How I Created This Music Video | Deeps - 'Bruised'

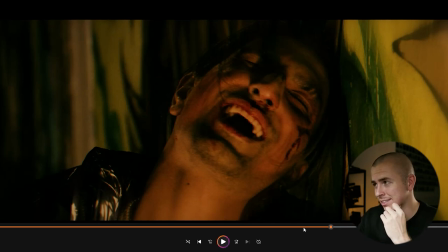[11:38]
his shoulder must have absolutely killed like credit to deeps for doing this because uh yeah he was launching himself into the walls over and over and over and over again
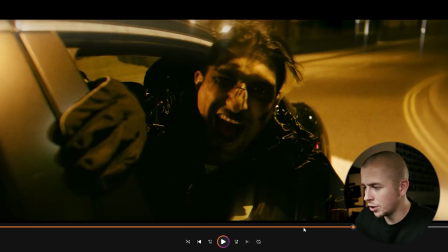[11:48]
but he's so good this bit so fun fact about those two shots there they're actually two complete different locations so this first bit
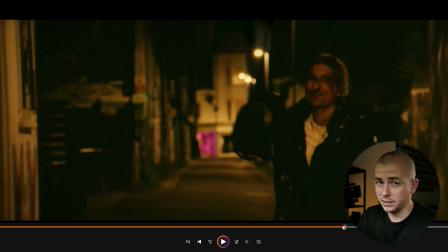[11:55]
where he walks out into the alleyway onto the road uh this bit's in brighton and then we matched up the clip uh from
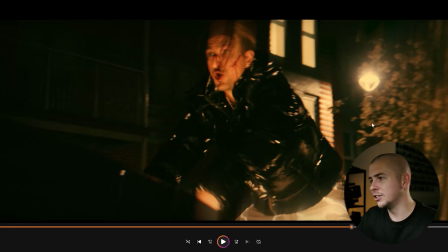[12:03]
when we had the car in southampton with this one here you can kind of see the change of background but you would never know we've done we've done a very
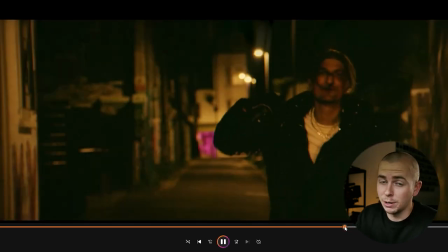[12:12]
good job to of switching the locations up but they are two separate locations and
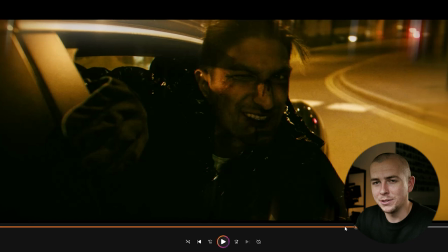[12:18]
then this car rig shot again one of my favorite everyone kind of points this one out when they watched the video had to have a little snippet of the car rig and now you know everyone knows i love a bit of car rig i love how it's just like such a small fraction of the video that it just like pops so much and again we
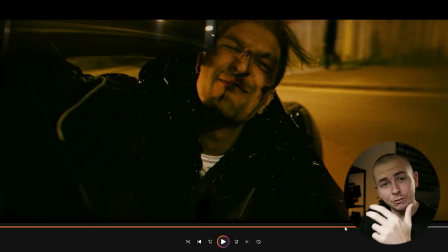[12:32]
just um we just drove around a couple of times and had deep say the sing the verse um and kind of waited for the perfect moment
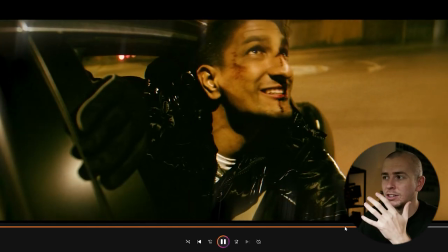[12:39]
where streetlight goes over deeps and he does it spot on he looks up when he says the says the line about streetlights he looks up at the most
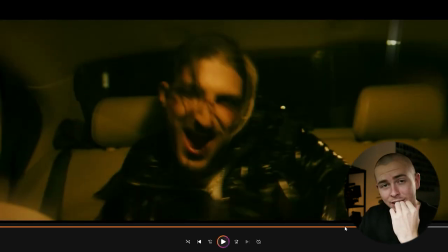[12:47]
perfect moment and it just looks really really cool and then the transition to inside the car i'm literally sat on the the front passenger seat like shaking as the car's moving trying to get a shot of deeps um and i'm really happy how this bit's come out
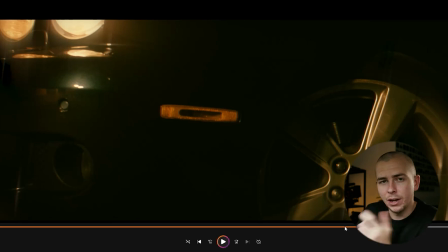[13:03]
and i suppose with like narrative videos in general um it's really important to have little snippets to follow on the story and i think this shot of the wheel and the car just like stopping reinforces the fact that deeps is getting out and we're leaving the situation of the car
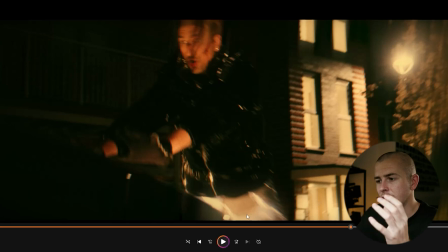[13:17]
and just bring it back to this this start bit sorry with when the car appears like we needed to make it obvious that a car was coming to pick deeps up we didn't want him to stand inside the road like oh hi pick me up it's almost like being subjective about oh is it a taxi is he just like hijacked he just jumped in the
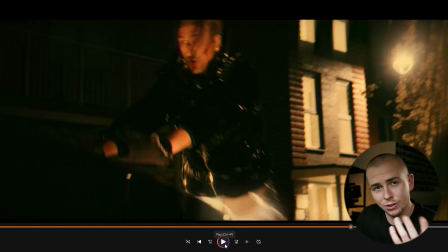[13:32]
back of the car like all that is kind of leaving up to your own mind as you're watching oh this elevator scene love it again
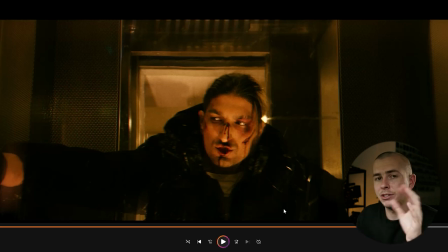[13:39]
i know i'm saying that about every scene but it's just the case so how we lit this one we had two tube lighting literally on the left and left and right of the elevator just pointing straight up and it makes deeps glow so well and it makes the elevators are really cool for
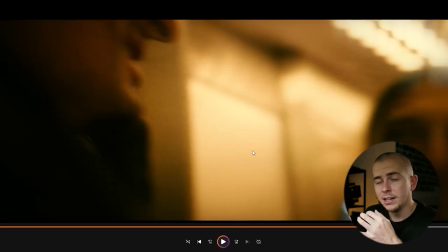[13:54]
color grading anyway so this part of the video was actually speed ramping so on every beat so on every beat of the song i created like a little gradient of speed just by like 25 just to kind of give it that like jolt effect so it kind of goes with the music and again wasn't planned in the original concept but when we were editing like this bit just needed a little extra and this is what we came out with
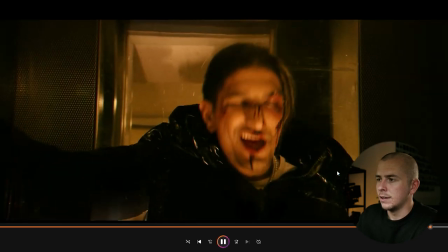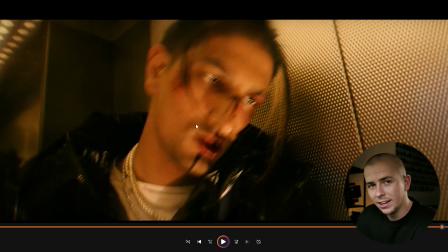[14:19]
and then those little flashes in again weren't originally planned but go with the go with the song so well and i remember when we shot i literally in the elevator i was like let's just get some low shot stuff just in case we need it because this could look somewhat cool in the elevator you use it as social content or whatever and end up making the cut because um we needed something on those two beats and
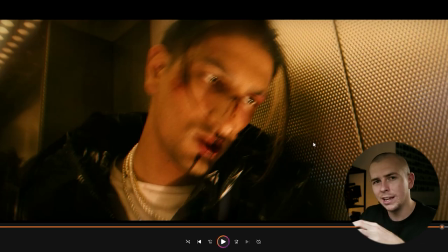[14:38]
the low shot stuff looked really cool and it kind of looked like it was hallucinating so on this next bit of the transition we really didn't want to just do a hard cut between the elevator and deeps going back into the apartment so it's actually deeps idea to do this transition where he just walks straight into the camera
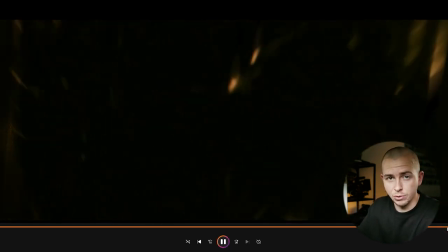[14:52]
and then exits through into the apartment he was at at the start now i wanted to make it obvious about where he was and i think what a really key way of doing that is with color so i made sure that this this scene in particular
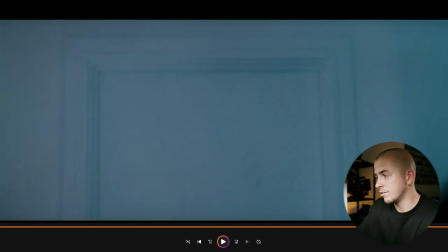[15:08]
that we had that blue light because it's the same as what we had at the start of the video with the blue light when he's when you first see deep
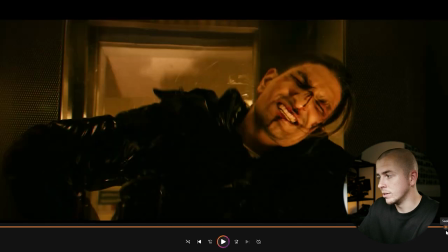[15:15]
sat in in his apartment with emmy so i think it's really important to to have that similarity and make sure people know oh okay like i recognize
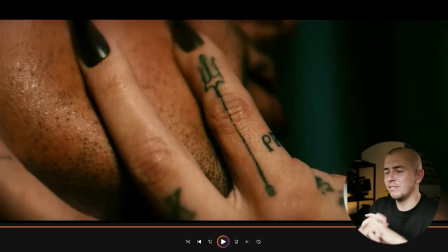[15:22]
that lighting where is he and hopefully people put two and two together the fun fact about this bit is that that's emmy's real tattoo so we based the symbol off the mysterious symbol that we use throughout the video that's on the on the piece of paper is actually emmy's tattoo so we were gonna fake it we were gonna like draw it on or we were gonna add like a tattoo sticker but emmy has so many cool tattoos on